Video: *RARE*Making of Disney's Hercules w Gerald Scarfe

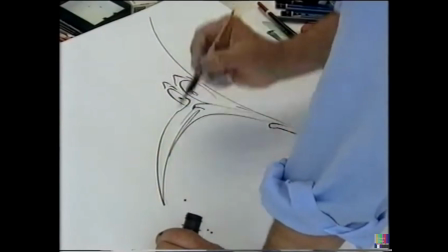in a sort of panic is the guys that do all the bad work.
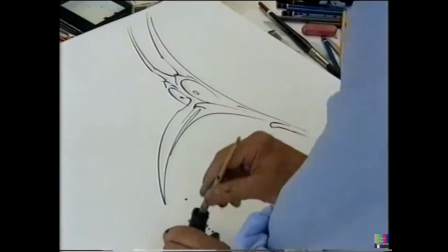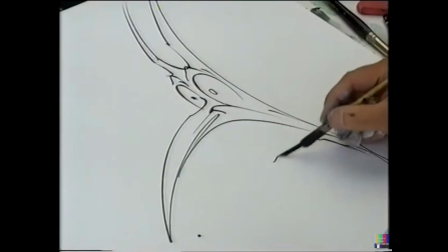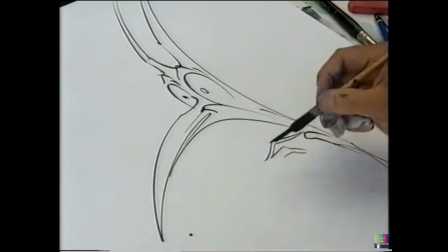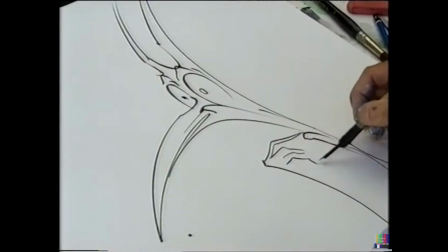In my drawings for the animators, I try and suggest, although it's a single drawing, what the character and what the action could be.
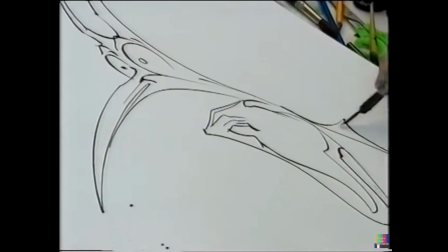So if he looks rather uncertain like this, the animator will pick that up and include it in his action.
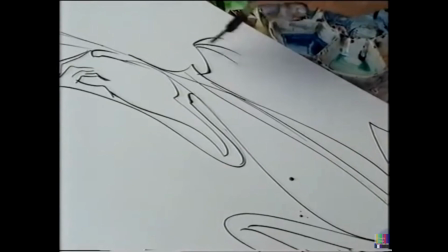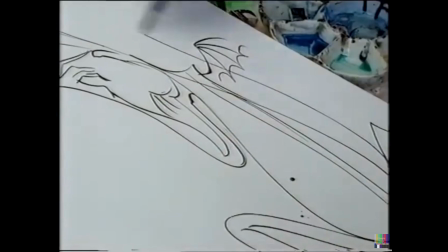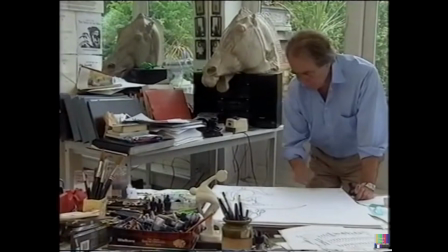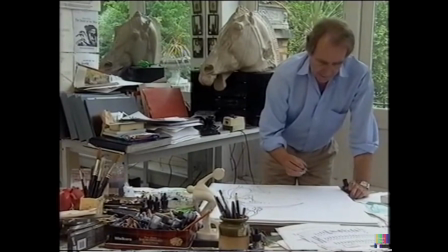The other one is Pain. And he's a more...
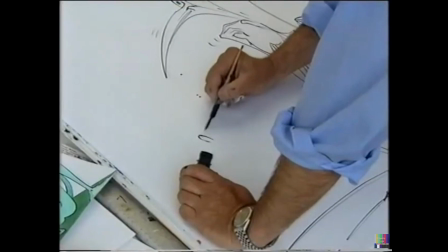He actually has the voice of... of Bobcat Goldthwait.
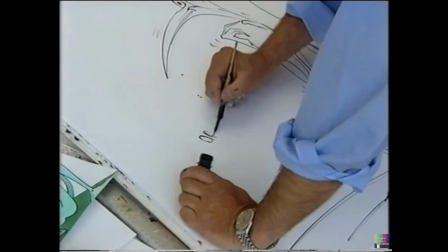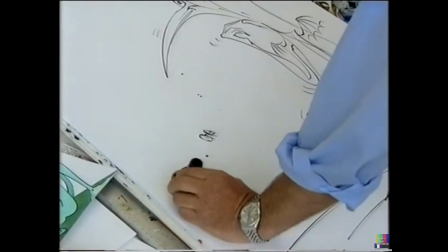And often when I'm drawing something, I can hear the sound,
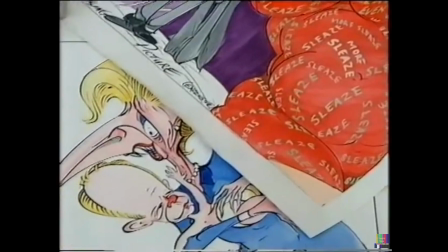I can hear the droning voice of John Major, or the plummy tones of Ted Heath, or the strident tones of Margaret Thatcher.
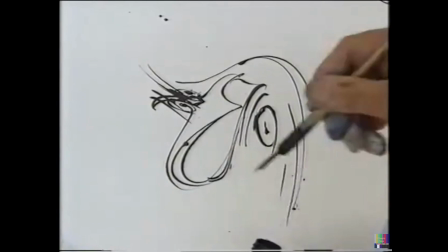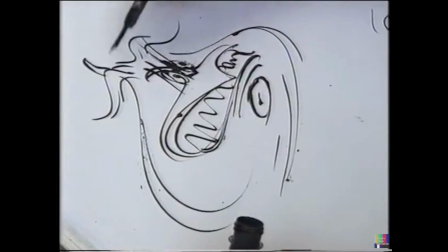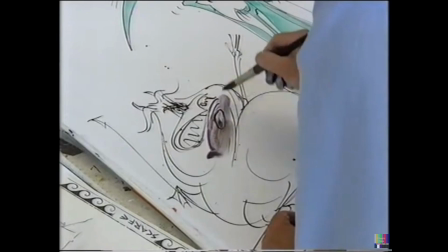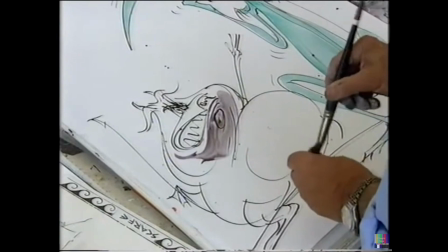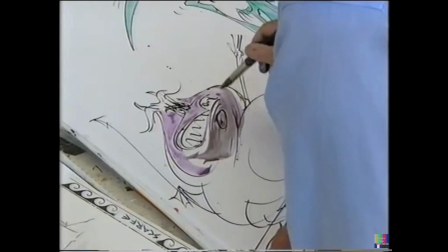It's helped sometimes when I'm painting to sort of go around the forms of watercolor, because then the lines that the brush takes helps to give it a form.
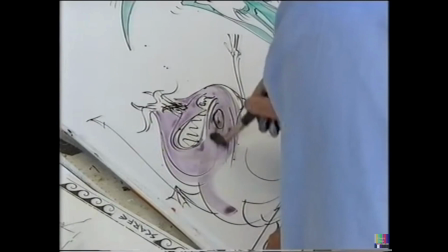imagine the anatomy with the brush so you're stroking a three-dimensional
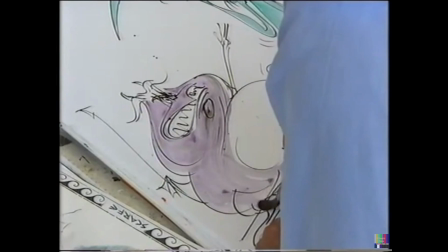object so to go around the belly and then that way you hopefully get some sort of form in it
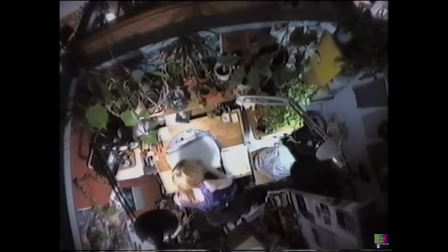one always has to be careful with an artist's office sensibilities they can be very upset very easily if you tell them something isn't right you have to find a
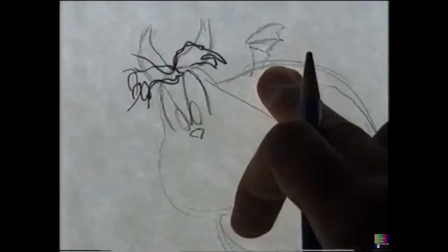diplomatic way of saying it of course you can't say that is an awful drawing find another way of putting it the fact that the little bit of movement that happens on him it almost kind of gives him a cute quality to it you know the fact that every time he kind of
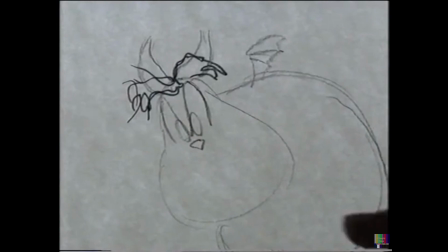teeters over like to walk somewhere his little wings kind of flap and it just kind of just that little tiny subtle movement kind of gives it a little cute quality to which i think what you're saying is you wanted him to look cute yeah i think i wanted him to have like a cuteness to him even though he was a villain kind of like a cute little villain you know is that what we call the the disneyfication side of it i mean do you feel that you know a villain is a villain why does he have to look cute well i think um i think that's a
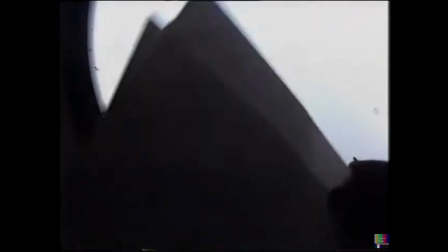just a little special quality that i want to put in this yeah this is an original concept of what i wanted a design
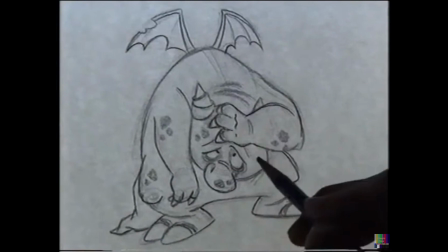to look like which i didn't like yeah this is yeah very much so you can kind of see
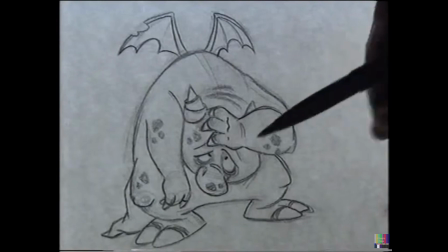what i was talking about with the flesh around the eyebrows to get it expressive
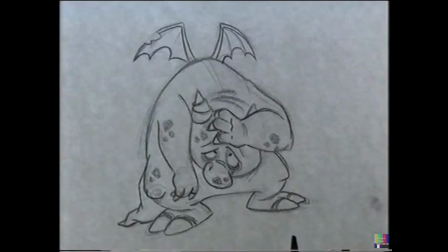um has he got a kind of a pig nose or something yeah he has like a big like you know bulbous nose yeah and uh you know he has like the big you know two foot thing that's kind of going towards the style that
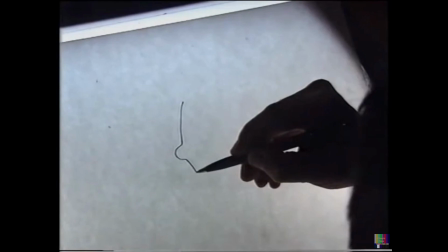worries me right uh and it's a type of cartooning i suppose i don't really like is when you have a leg that's got a knee like that and then
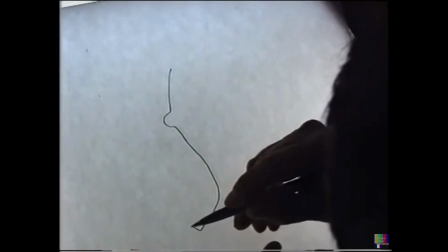it comes down and it's got every kind of little kink in it you can imagine and then it goes you know and then you've got big toes here sticking out like
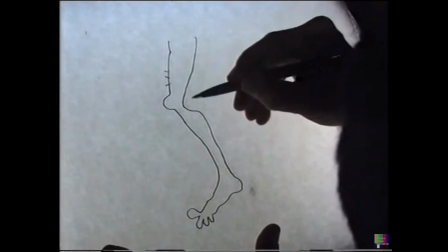that and then you've got the heel here like this and then you know the calf there and then the it's it's to